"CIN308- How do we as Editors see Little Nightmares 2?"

The action starts with a 30-second sequence of Mono exploring his new environment, as a lack of gravity is forcing him and the player to slow down whilst the camera matches his pace, creating a sense of frustration,
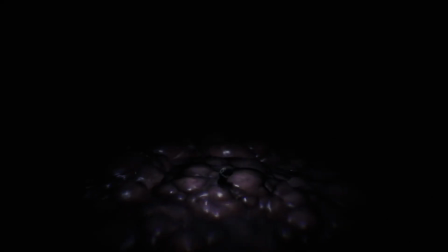258s
further immersing the player into the narrative. The environment we see consists of a sea of flesh surrounded by darkness, with minimal lighting above our protagonist,
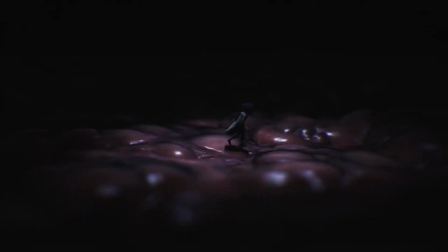268s
indicating a trapped feeling and any sense of escape.
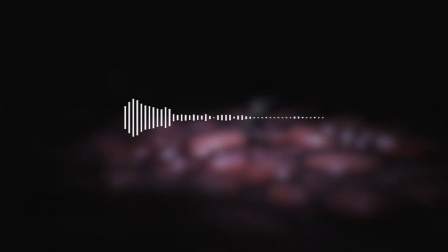272s
Exploring the environment further, unsettling squelches fill the silence as Mono progresses,
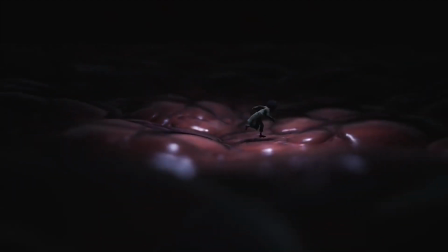278s
adding a sense of realism as fear and disgust are enhanced, further complementing the editing and contributing to this final scene of the game.
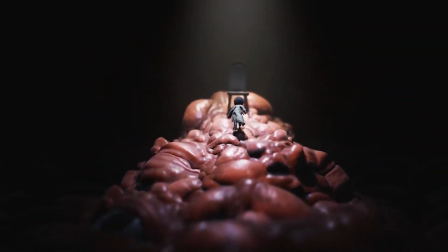286s
As the scene progresses, Mono comes across a chair mounted on high ground, illuminated by a spotlight indicating the path he must now take. We see him stand on the chair as the lighting dims, after which his grotesque surroundings are revealed as the camera pulls back once more, emphasising fear and enhancing the feeling of claustrophobia for Mono and the player.
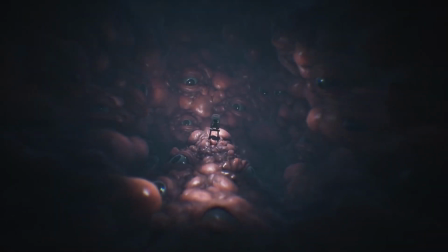310s
Mono becomes increasingly distressed, as reflective upon the jittered camera movements and chromatic aberrations surrounding the screen,
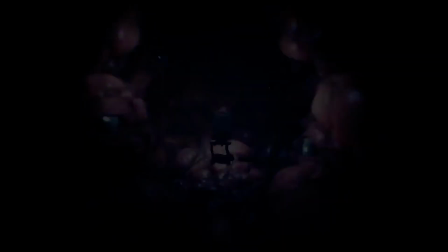317s
as a blue hue becomes more prevalent, possibly indicating the loneliness and isolation that Mono is about to face.
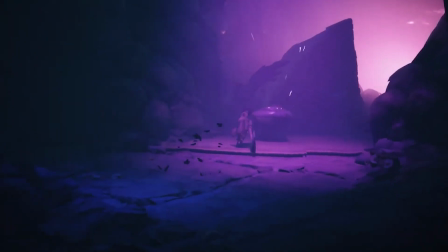324s
This showcases Mono's psychological space and how it has been corrupted by the current events in the signal tower.
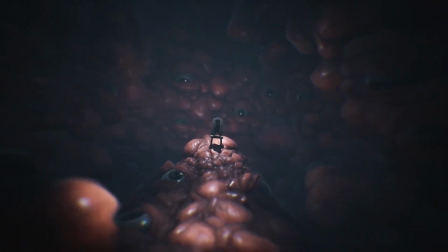330s
We hear music that begins to fade in, whilst TV noise and slight humming starts to play as Mono becomes increasingly entrapped,
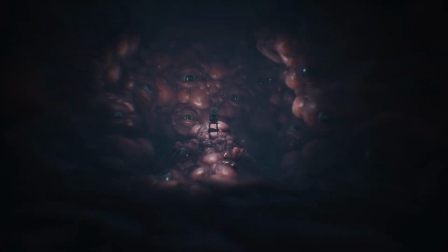338s
referring back to escapism and the corruption of Mono's mind. As Mono is engulfed by his surroundings, we are led to the only sharp cut of the game, as the scenery changes to dark,
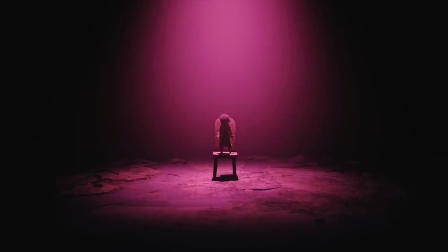350s
barren room illuminated by a single pink spotlight, representing the climactic point of the current events in the sequence. This also suggests the return of Mono's innocence, and the grasp that the signal tower still has on Mono,
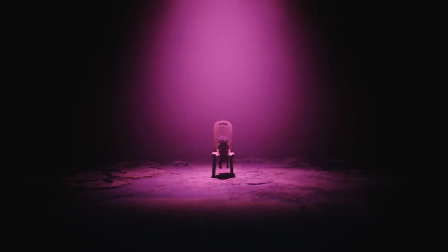365s
as previously stated earlier in the game, as the towers representing colour.
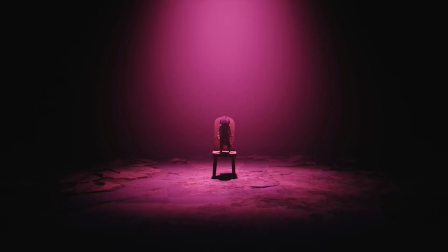370s
Mono stands on the chair and views his surroundings, pauses and accepts his fate, sitting on the chair for the foreseeable future. We are taken through a sequence of Mono's life progressing, from childhood to teen years to adulthood, differentiated from a vibrant pink to dull blue lighting,
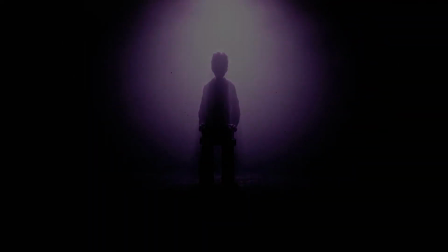395s
complemented by fade-in and fade-out transitions, serving as an effective technique to show the passage of time.
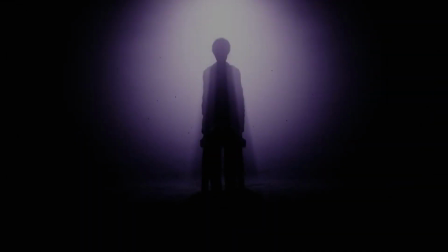401s
The lack of vibrancy as well as the specific colour change again shows a loss of innocence for Mono and
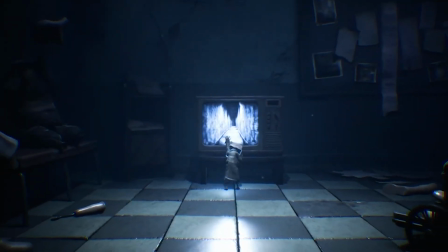407s
invokes a psychological reaction for the player as they associate the colourful to monotone visuals with a sense of defeat, finally seeing our protagonist destined to a life of loneliness and melancholy.
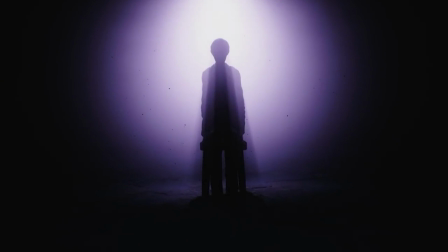417s
We are gradually introduced to the final score of the game, a high-key melody with a ticking noise representing a clock, indicating the passing of time for Mono. A distorted piano bass line comes into effect as we see the final transition of Mono and the Thin Man,
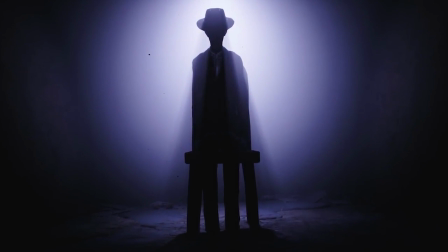434s
the biggest revelation of the game, where our protagonist is revealed to be the game's anti-hero all
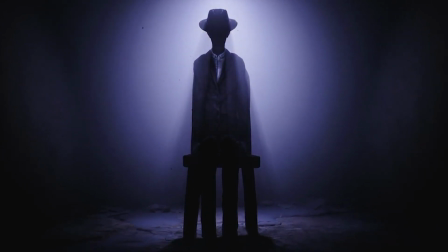441s
along.
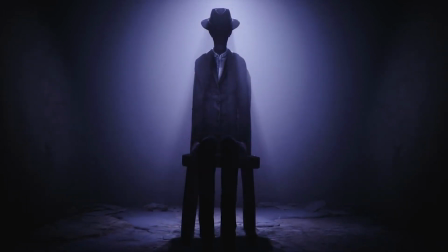442s
As the sequence ends, we hear the melody playing in a more sombre tone, now indicating that Mono's time loop has ended and the Thin Man's have just begun.
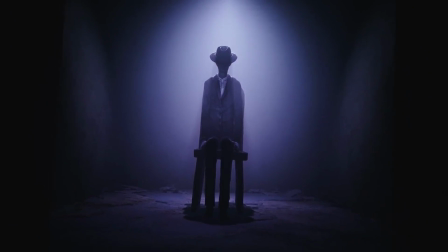451s
The music we hear establishes a more personal connection between the player and Mono.
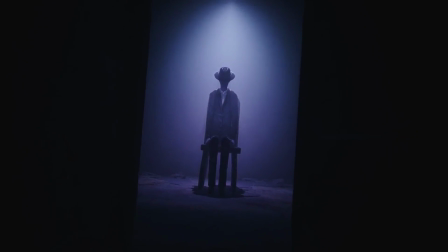456s
Being misled to believe his fate after playing as the character for the entire game, but are granted a greater understanding of the game's plot and hidden motives, especially for Thin Man.
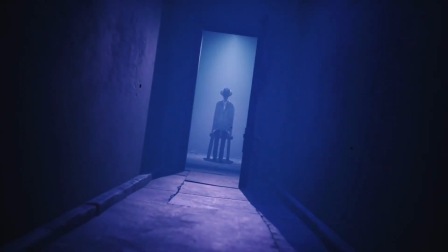468s
The game ends with a stretched out Dutch angle as the door on the Thin Man closes, representing the power and control he has until the very end,
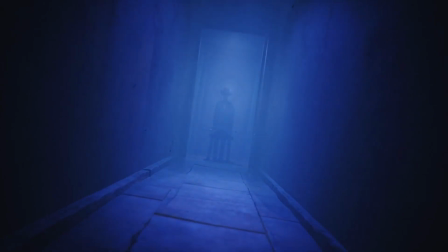477s
ultimately keeping the player hooked as he is illuminated in a blue spotlight until the door closes and a pink light is briefly shown just before the
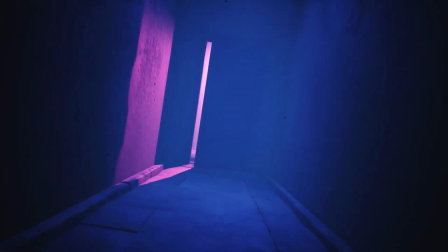484s
screen fades to black.